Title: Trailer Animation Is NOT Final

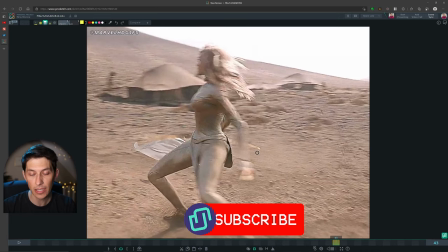(4:09)
You know, he also mentioned that maybe the animation is a bit uncanny, meaning it doesn't seem very as realistic. And that goes with the challenge of animating any superhero type movie, right? They're doing and acting in ways that are superhuman, right? They're superheroes and or supervillains sometimes.
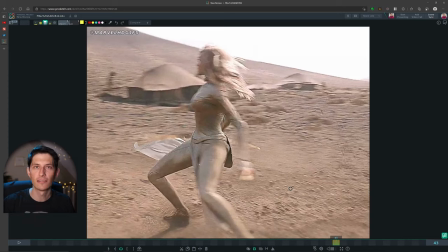(4:29)
So they're going to move and act in a way that is less than photoreal or hyperreal, right? And so your job as an animator is to kind of marry that bridge there to make sure that it is still believable and feels authentic, even in the context of them being a superhero.
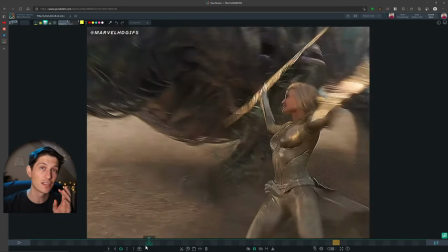(4:46)
So let's go back to a couple of spots that I noticed again in the spirit of knowing this is not a criticism of this artist or any of the artists involved.
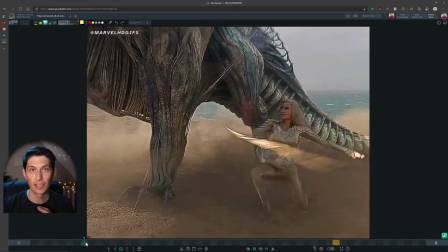(4:55)
This is just simply an observation taken in the spirit of knowing this is a trailer shot.
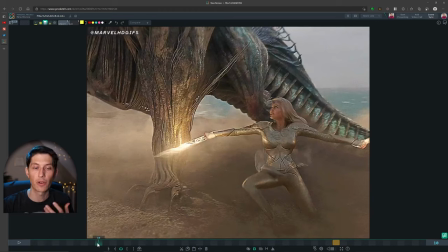(5:00)
This is probably not even final and understanding the pressures and time crunches that are involved with production. so this is not some big dunk I'm trying to make on anyone this is simply a professional review and observation of maybe what I would do if I was in that position all right so here we go
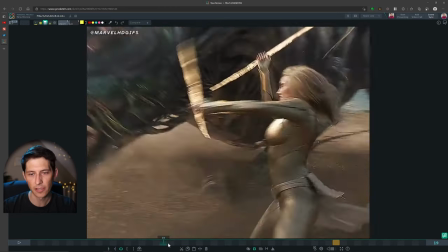(5:19)
so a couple of the first things I notice aren't even in my department so this
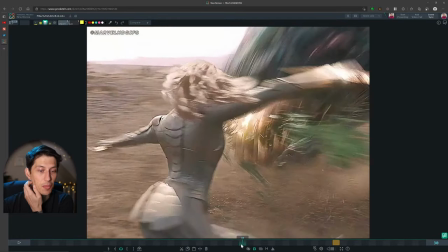(5:24)
isn't even in my lane that I'm making a comment on but I think it's worth noting just
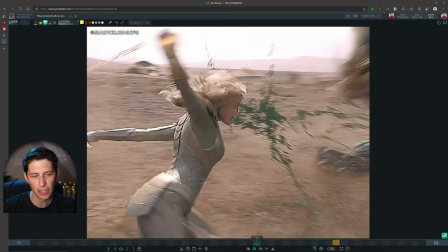(5:29)
the color matching is a bit off So we have a fairly kind of desaturated Angelina Jolie character here.
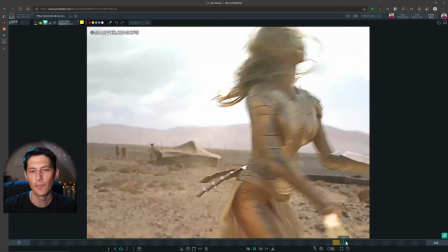(5:37)
And then when we cut, we can see she's fairly gold here. Her hair color and her armor color is a lot more saturated.
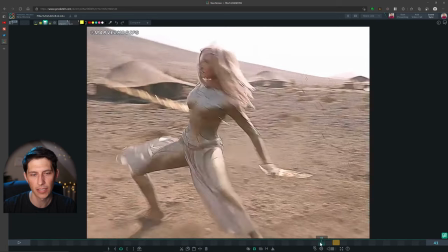(5:46)
So already we have a bit of a disconnect here. So that's not even getting into the animation stuff yet.
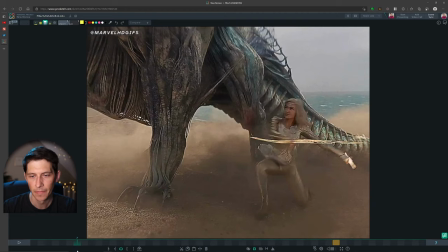(5:51)
So let's take a look at the animation. So when she's coming through,
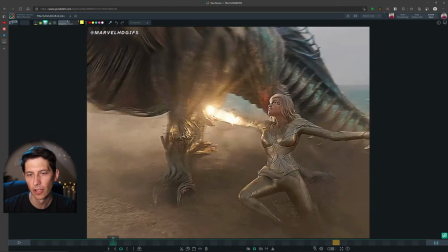(5:55)
we can see, yeah, maybe there's a bit of a modeling disparity here on our face
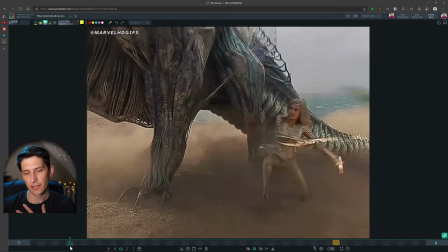(6:02)
but the thing as an animator that stands out to me are some of the poses and the motion so if i was doing this one of the things that i would do is
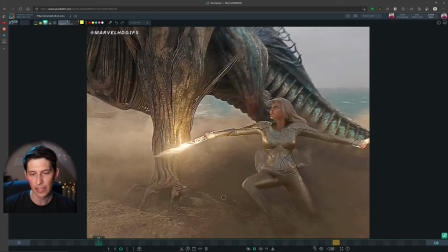(6:11)
maybe try to bring this knee down sooner if we watch
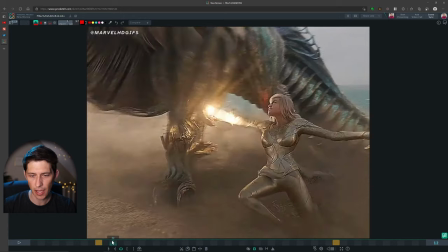(6:16)
this knee it actually kind of gets caught up right here so it hits this
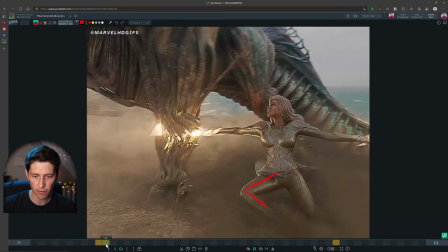(6:21)
pose and then it stays there for another frame right so we have it
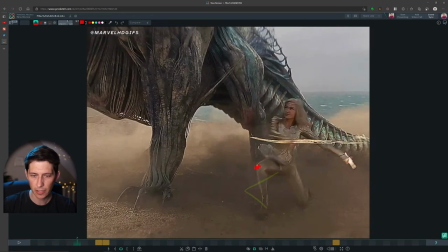(6:26)
coming down so it's coming if we watch the end of the knee it is
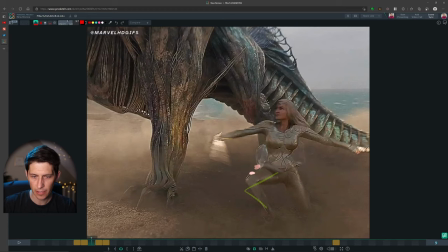(6:31)
coming down right and then it gets here and then it gets here
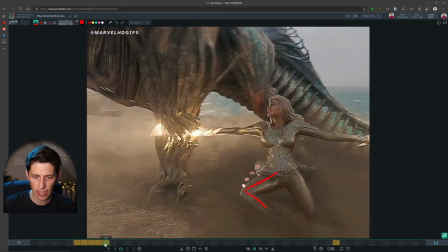(6:38)
and it kind of gets caught there ish
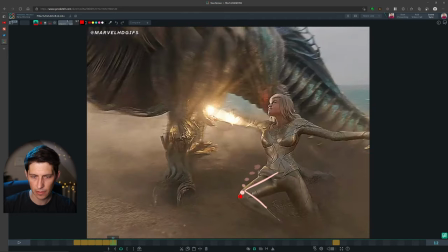(6:43)
a little bit so the spacing slows down and then it speeds back up here
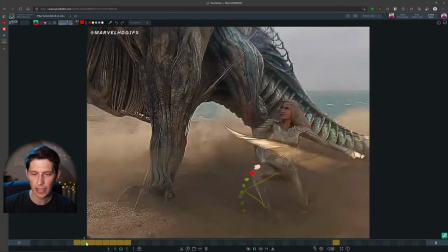(6:54)
so to me what i would want to see is kind of it's a bit unnatural to be sliding on your foot and your knee you know if you
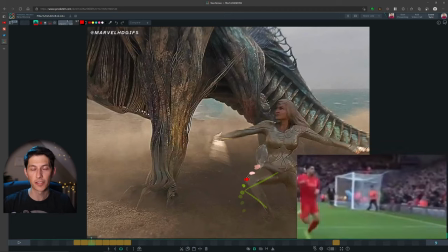(7:01)
imagine someone scoring a goal in a soccer game one of the celebrations is they run and they slide on their knees um you're not going
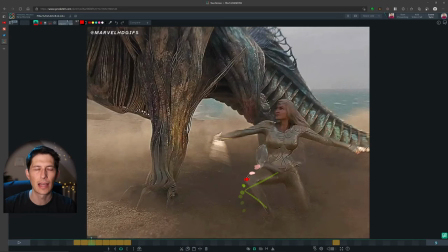(7:09)
to see someone slide on one foot and one knee that's to me this is already part of the thing that kind of is kind of catching my eye
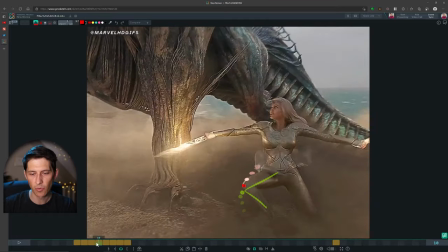(7:15)
that she's already sliding on a foot and if we watch the foot too it kind of gets caught here
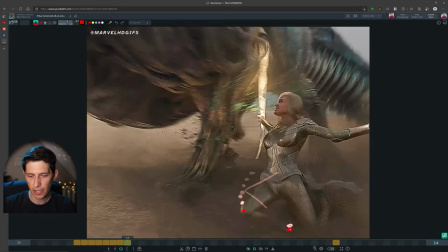(7:22)
right there and there it's kind of still there in
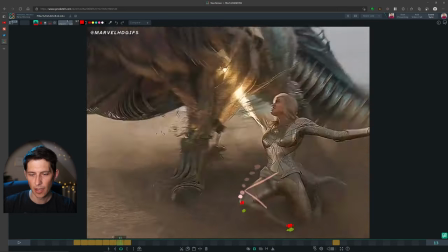(7:27)
the same area one thing I do like is how this knee is
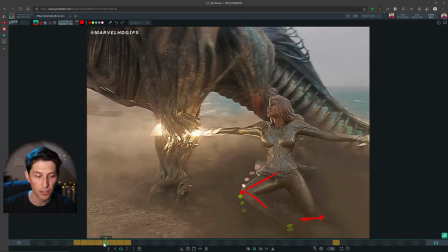(7:31)
kind of is wiggling back and forth to convey some of the friction with the ground I think that looks really cool but it's mainly this leg that kind of caught my
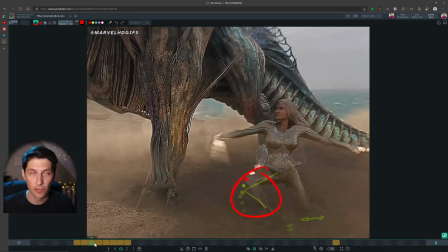(7:40)
eye that I would bring that down a lot sooner so that she's sliding on both knees and she pushes herself off and then gets her knees into sliding on her knees and doing this whole motion on her knees all right now Now,
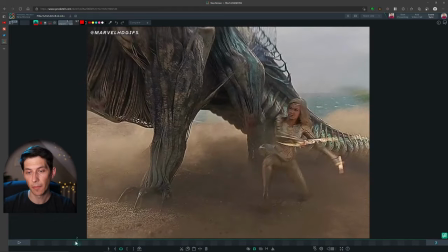(7:51)
another spot that kind of cut my eye is her upper body and how her shoulder
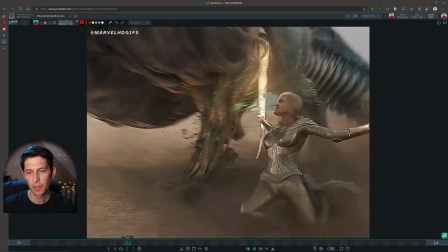(7:56)
maybe isn't leading as much as it could be in especially this arm swing. If we watch this arm, we can see that this hand is really coming forward.
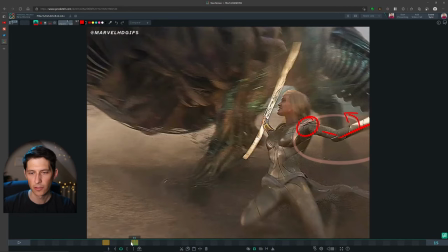(8:06)
This angle is coming forward before her shoulder is moving at all. So typically, if you're throwing something, you really need to bring your shoulder into it and then your arm follows.
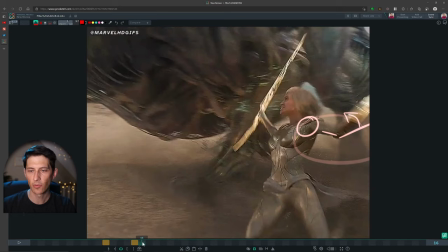(8:16)
And we're not really seeing that here.